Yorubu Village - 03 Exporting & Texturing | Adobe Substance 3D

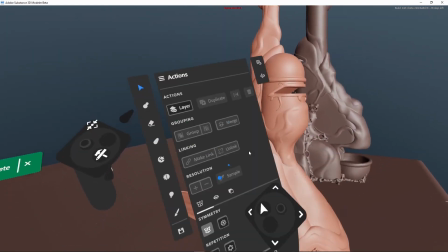9s
Welcome to the third and final part. Now that the houses and corals are finished, we can finally merge some layers.
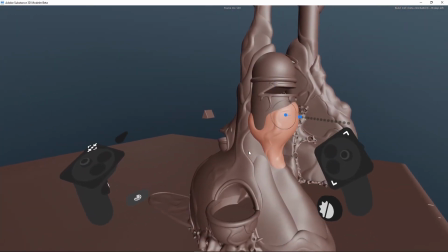16s
The original idea behind these wavy shapes outside of the houses was to eventually merge everything together,
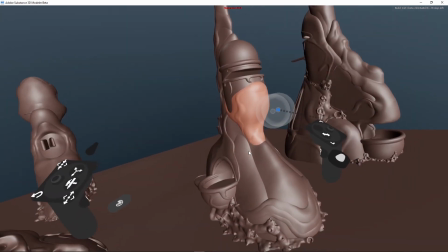24s
giving the houses a sense of these details being carved out intentionally,
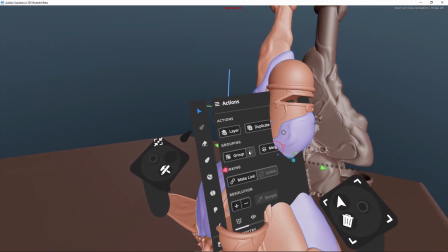28s
and will also help blend the houses with the wavy texture I plan on adding later on in Painter.
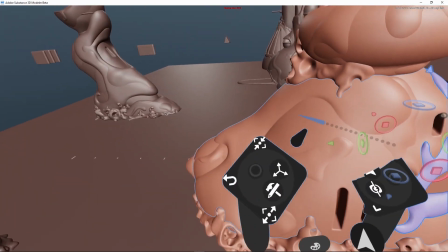34s
I also thought about which parts would be the same material and could benefit from just being one conjoined mesh,
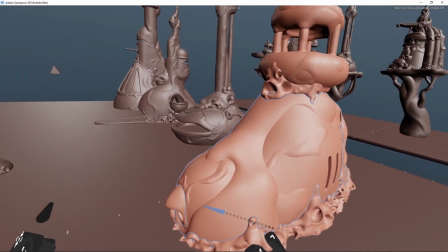42s
instead of applying the very same material to several separate meshes.
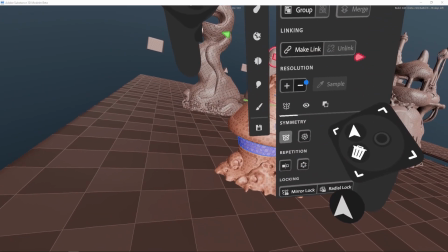47s
Also, I went through each layer of each model and went down in resolution in some cases,
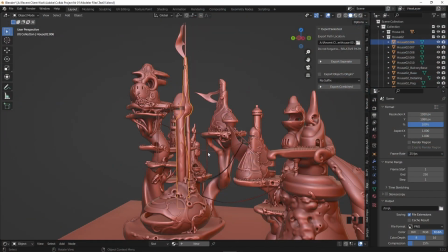53s
purely because I plan to import all of these houses into Blender, and honestly, Blender doesn't handle a lot of dense geometry really well.
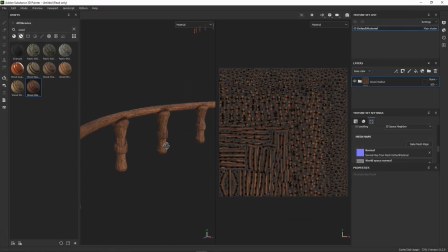61s
If you're going straight to Unreal through Painter though, this might not be a necessary step for you.
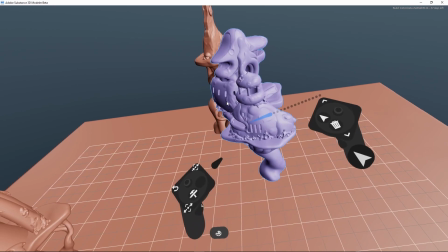67s
With all of that said, we can finally start figuring out the village's layout.
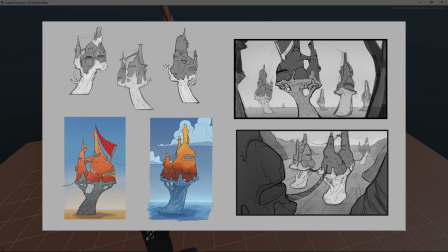71s
Based on Omerjan's earlier concepts, the coral platforms will all have different heights and bridges connecting them.
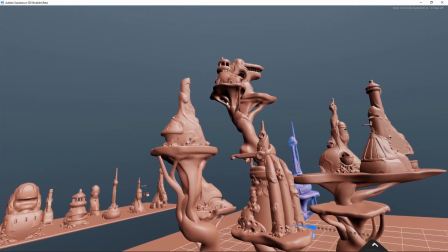79s
I first found a starting point where I wanted the camera slash viewer to begin moving through the village,
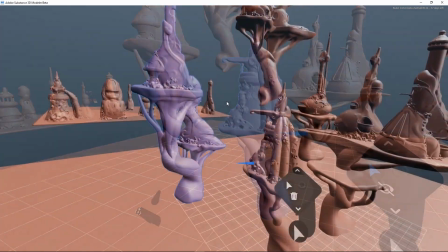85s
and moved all of the platforms around to accommodate that. It's sort of like figuring out a composition of an illustration,
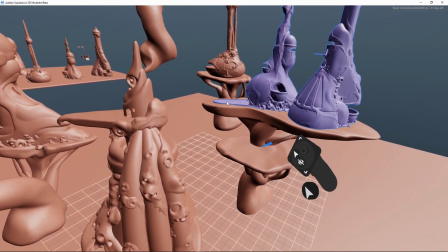92s
but thinking more about how the viewer will move between these platforms and buildings instead.
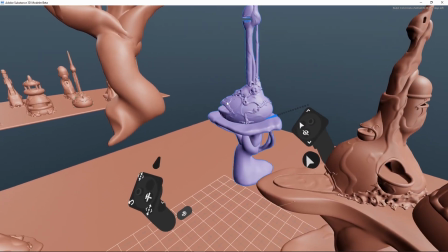98s
Using the grid snap function, I could move the buildings around easily while making sure they stay 90 degrees
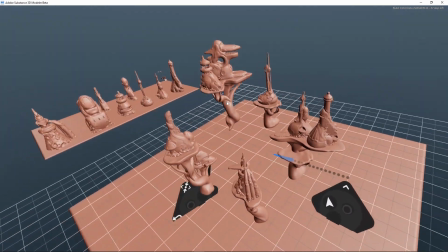105s
upright and don't accidentally skew their position in 3D space, which is honestly very easy to do in VR.
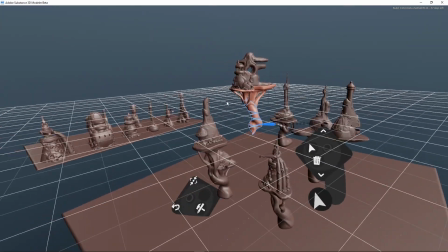112s
The grid snap function has been removed for now from the official release, but will be back at a later point.
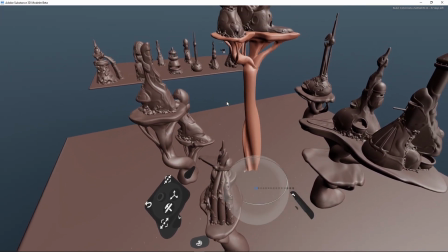120s
Some of the coral bases did need to be modified height-wise, but thanks to the warp tool, that was really easy to do.
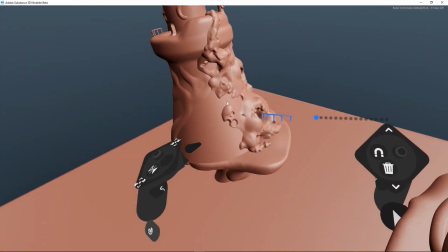127s
I also decided to copy some of these rails around using the link feature,
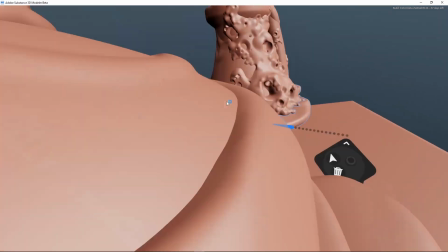132s
which made the platforms kind of feel a bit less barren and more accommodating for the beings living here.
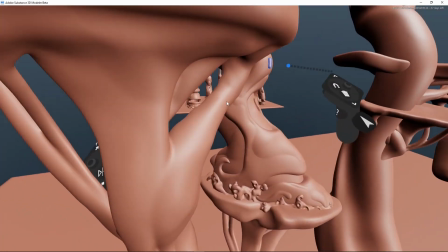138s
Pickle Man returns! At this stage, I also made sure to move Pickle Man around and made sure that all of the windows and doorways were to scale.
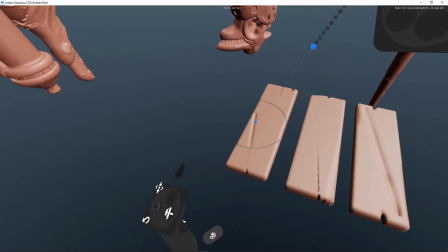148s
Lastly, I started working on the planks of the hanging bridges. Instead of making 1,000 planks, I only worked on 3.
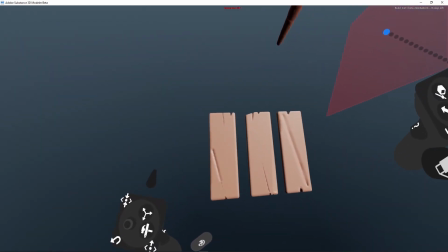156s
Making sure the designs were different for each, both on the top and the bottom of the planks.
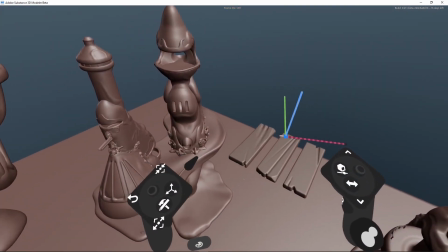162s
For the rope itself, the best bet was to use the spline tool,
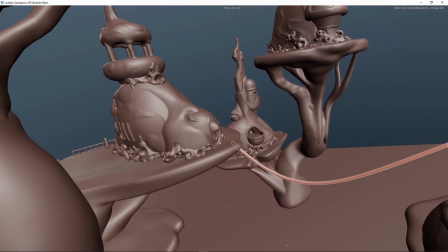166s
although when using both hands, controlling the slack of the spline tool is a bit difficult.
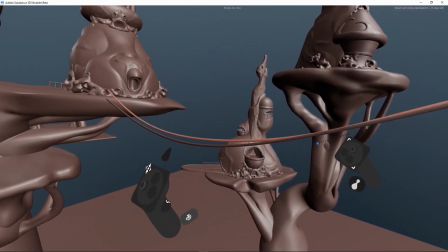172s
Regardless, I was able to add the slack I needed by using the elastic warp tool,
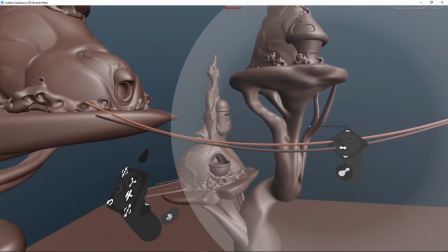177s
which, if you remember, deforms the geometry while retaining the volume a bit better.
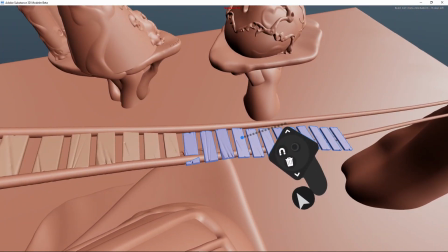182s
Then all I need was to link copy the planks around.
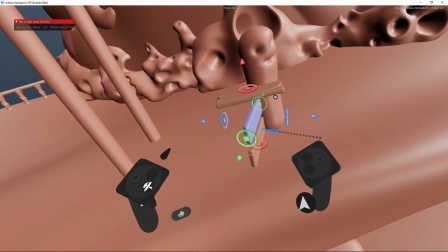188s
I also decided to use these very same planks for the ladders as well.
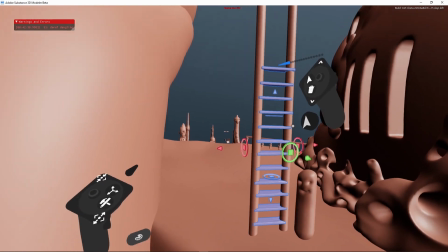194s
Adding these small secondary details into the scene honestly adds so much life and also a good sense of scale to the scene.
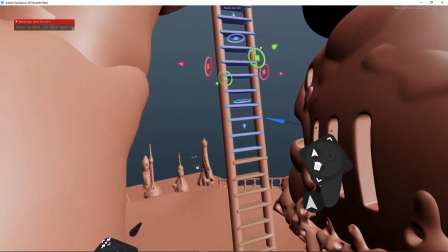202s
Without all of the small planks, which we know the relative size of compared to a human,
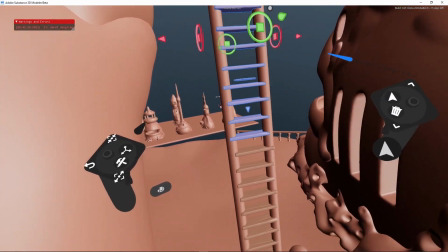207s
it might be difficult upon first glance to tell just how big the buildings are.
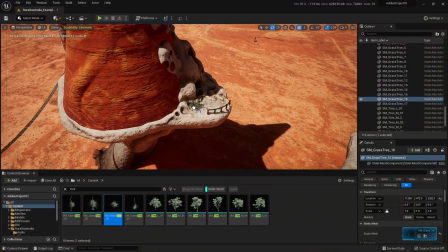213s
In the Unreal Engine scene, I'll add further detailing like foliage, bushes, and birds to further cement the sense of scale.
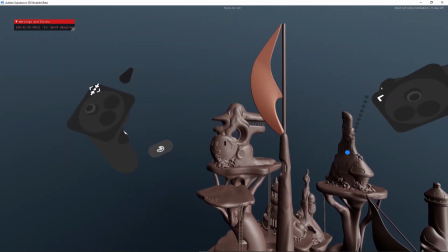221s
And even though Omerjan's later sketches didn't have any flags, I really liked the idea from his initial sketches, so I decided to add some in.
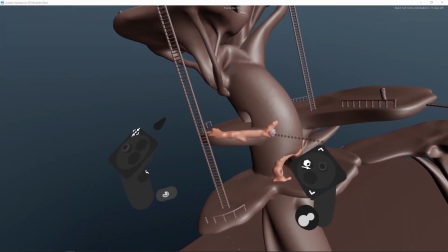230s
And now that we're practically done with all of the secondary details,
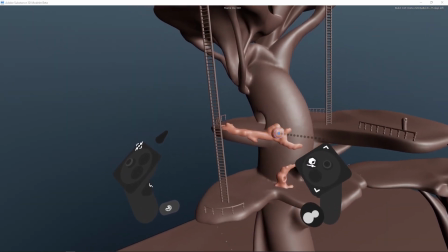234s
I decided to use the coral designs on the houses and just repeat that on the coral structures as well.
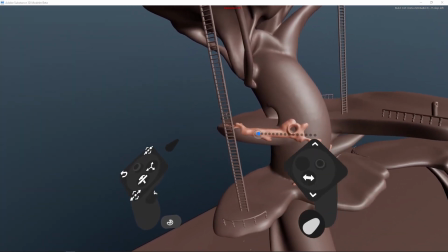240s
That way, the overall design is a lot more cohesive, it feels like it all kind of belongs together in a scene and feels less segmented.
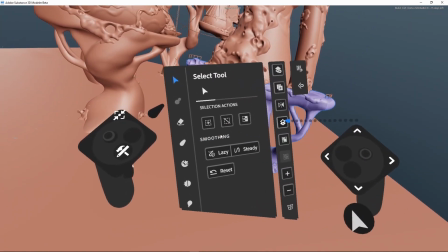249s
Once I'd added all of these little bits here and there, I merged them down with the coral structures and just smoothed them out.